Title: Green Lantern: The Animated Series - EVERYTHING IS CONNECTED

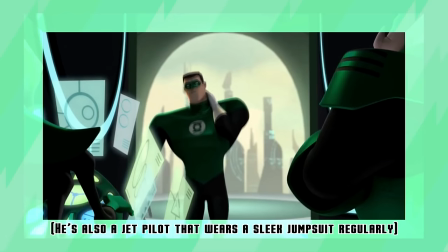[4:16]
Hal Jordan's suit is pretty close to the basic superhero design, considering his cocky nature.
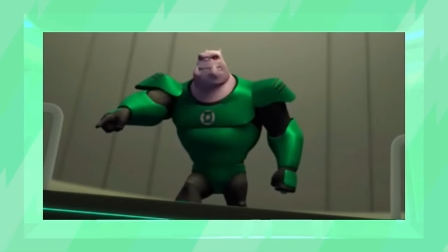[4:20]
Kilowogs is more armored and even has the tiny detail of an embossed lantern logo, considering he's a hardcore drill sergeant.
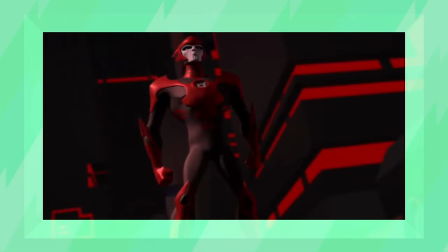[4:26]
And Razor's suit is… well, I mean, come on. With a name like that, you'd expect him to be a little edgy.
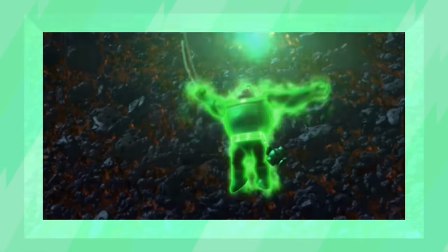[4:31]
Even the types of constructs each character uses are indicative of their personality.
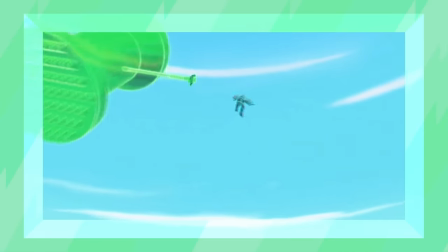[4:36]
Hal Jordan's a baseball fan, Kilwog's a heavy hitter and uses a hammer, and Razor, you can probably guess.
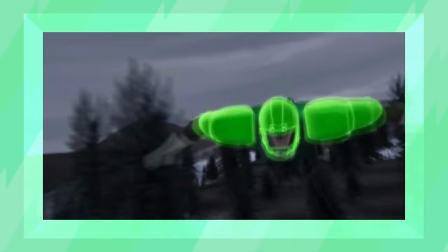[4:42]
But this show constantly blows my mind with how many unique objects they make for each episode.
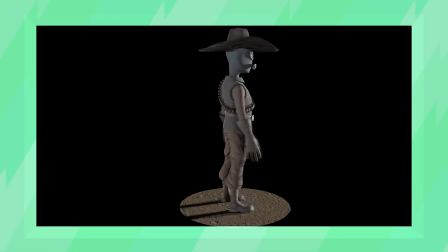[4:47]
Trust me, creating 3D models, at least to me, ain't a picnic. Even the texturing is fantastic.
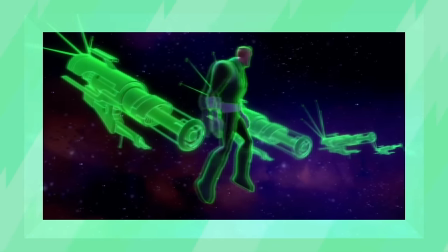[4:52]
And considering this is a show about characters that can create anything they can imagine, that's intimidating as an artist,
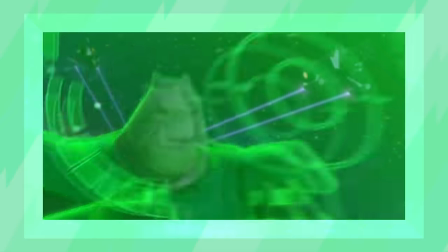[4:59]
but also freeing as it allows the show to do almost anything with the story.
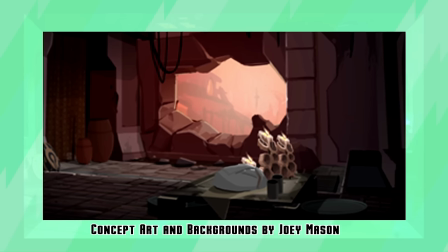[5:02]
Despite the many 3D objects they had to make, they were also smart with planning their backgrounds, often using matte paintings that blended seamlessly into the 3D environment.
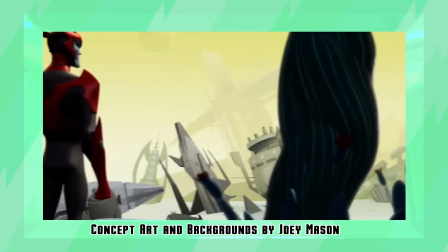[5:11]
This really displayed how much inspiration they took from the great sci-fi and fantasy that preceded them. And the art style wasn't the only thing of great quality, unlike my segues. Let's talk about...
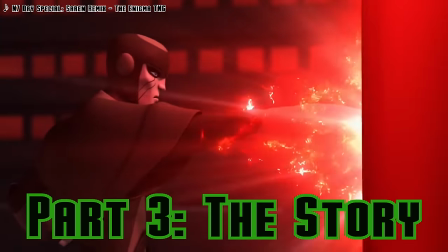Okay, let me level with you for a sec. This is honestly one of the greatest shows I've ever watched.
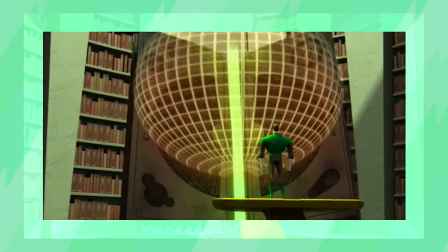[5:36]
The characters, the world building, and overarching events all come together in a beautifully crafted story.
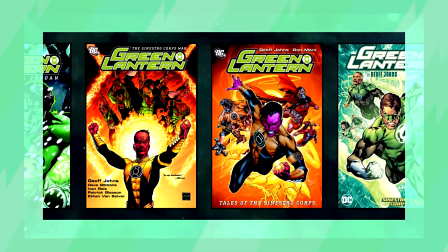[5:42]
Which makes sense. The story is heavily inspired by Geoff John's 10 year run of writing Green Lantern, which is most famous for bringing other Lantern Corps into the mythos. But for those of you who aren't familiar with the general concept of Green Lantern, here's a quick summary.
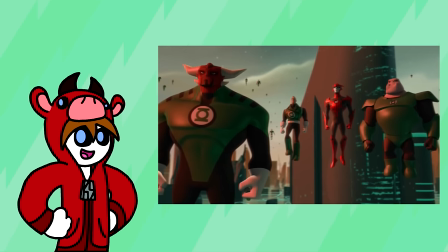[5:55]
Green Lanterns are an intergalactic peacekeeping force that are inducted into the core from all over the galaxy and are chosen based upon the strength of their willpower.
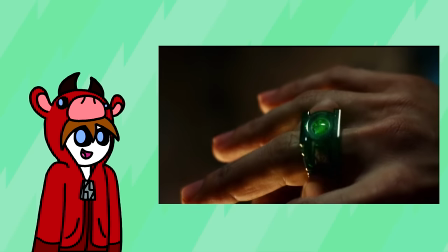[6:03]
But thankfully, this show doesn't feel the need to do a whole origin story. Their assumption was that everybody had seen the movie, so they already had a general idea of how this universe works.
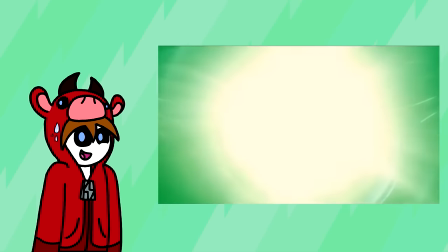[6:12]
But even if you haven't seen the movie or aren't familiar with Green Lantern at all,
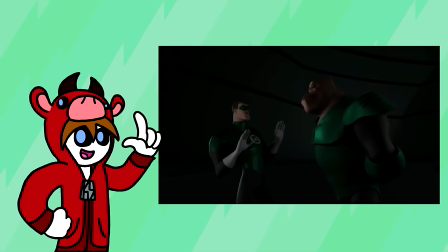[6:16]
everything is easily explained to the audience by good character dialogue and what is literally shown on screen. So there's really not any need for ham-fisted exposition. Our story follows Hal Jordan, Green Lantern of Earth.
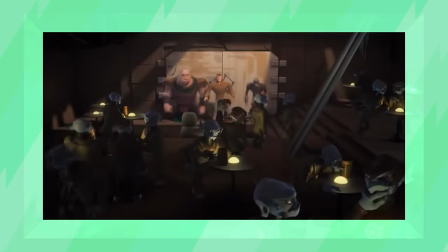[6:28]
This gives us a human character to connect to while the show explores the alien goings-on of the galaxy.
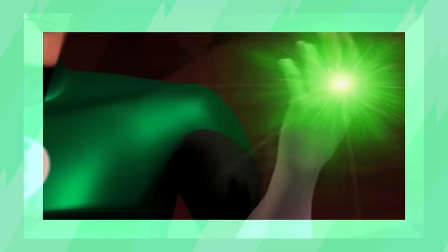[6:33]
And like I said, the movie had just come out, so the writers didn't feel the need to retell Hal Jordan's origin story. This also means that the majority of the show doesn't take place on Earth. Because why would you take a cosmic superhero and have all their adventures take place on Earth? I mean, the only way you could make it even more disappointing would be to make the setting the desert, the most boring environment unimaginable.
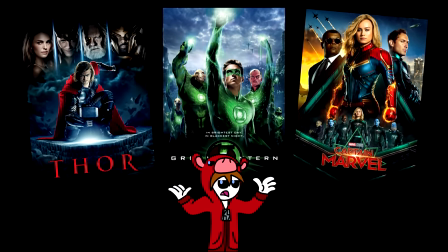[6:50]
This would be incredibly boring and stupid and make you regret buying a ticket and sorry I lost my train of thought, what were we talking about?
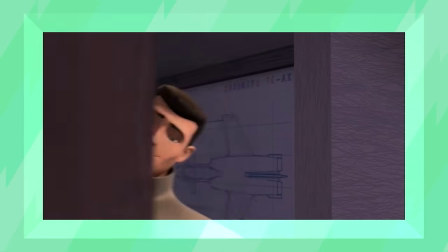[6:56]
The point is, Green Lantern the Animated Series doesn't waste your time and immediately jumps into expanding the universe.
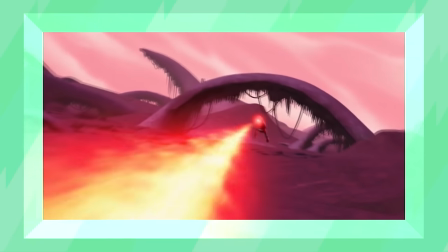[7:02]
They do this by introducing the Red Lanterns, an evil core that is intent on killing any Green Lantern they come across and eventually destroying the core as a whole.
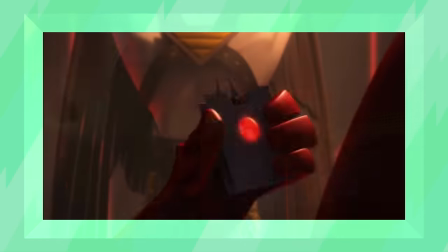[7:10]
And yes, you heard me right, kill. This show did not shy away from the horrors of war.
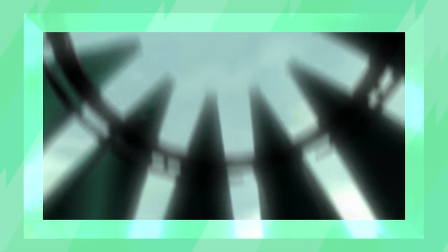[7:15]
As a result of rings from Dead Lanterns showing up on the Green Lantern homeworld,
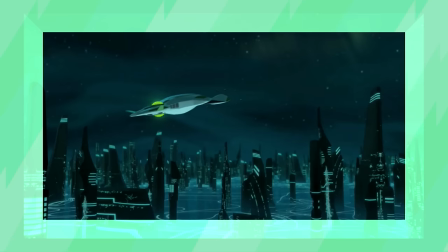[7:19]
Green Lanterns Hal Jordan and Kilowog steal an experimental ship and embark on a mission to discover the reason as to why so many Lanterns have been dying at the far reaches of the galaxy.
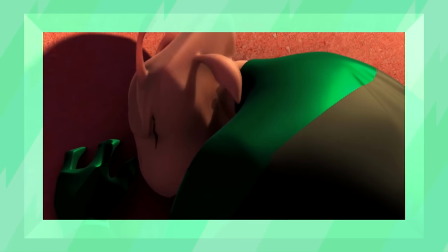[7:28]
Along the way, the group is eventually joined by Razor, a turncoat Red Lantern that disagrees with the extreme methods of the Red Lantern Corps,
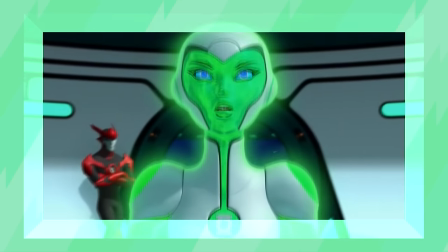[7:35]
and Aya, the AI of the Lantern ship given robotic form. But like I mentioned earlier, everything in this show is connected.
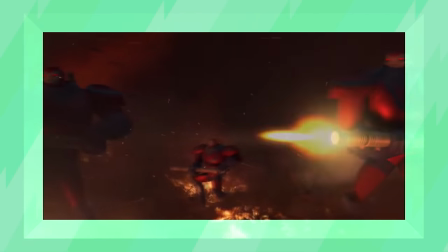[7:42]
The Red Lanterns aren't just one-dimensional bad guys. As it turns out, they are the survivors of a sector that was destroyed by the peacekeeping force that preceded the Green Lanterns.
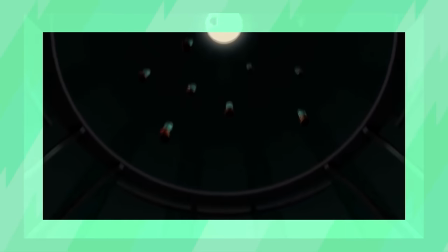[7:51]
These Manhunters, as they're called, were created by the Guardians of the Universe,
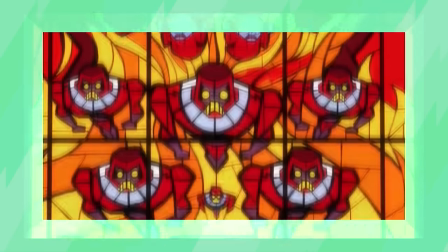[7:55]
and that's why the Red Lanterns are out to destroy them, along with their current police force, the Green Lantern Corps. For those of you who are familiar with Sentinels from X-Men, the Manhunters are basically that, except instead of being relegated to one planet,
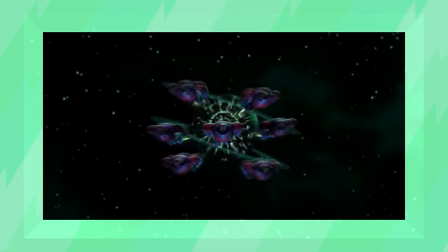[8:07]
the Manhunters are an army patrolling the entire universe that wants to exterminate all emotional life.
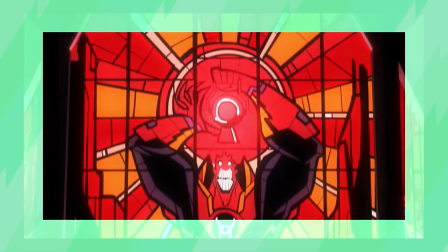[8:13]
This backstory gives genuine emotional stakes to the events of the show, as well as humanizing the Red Lanterns and the high and mighty guardians of the universe.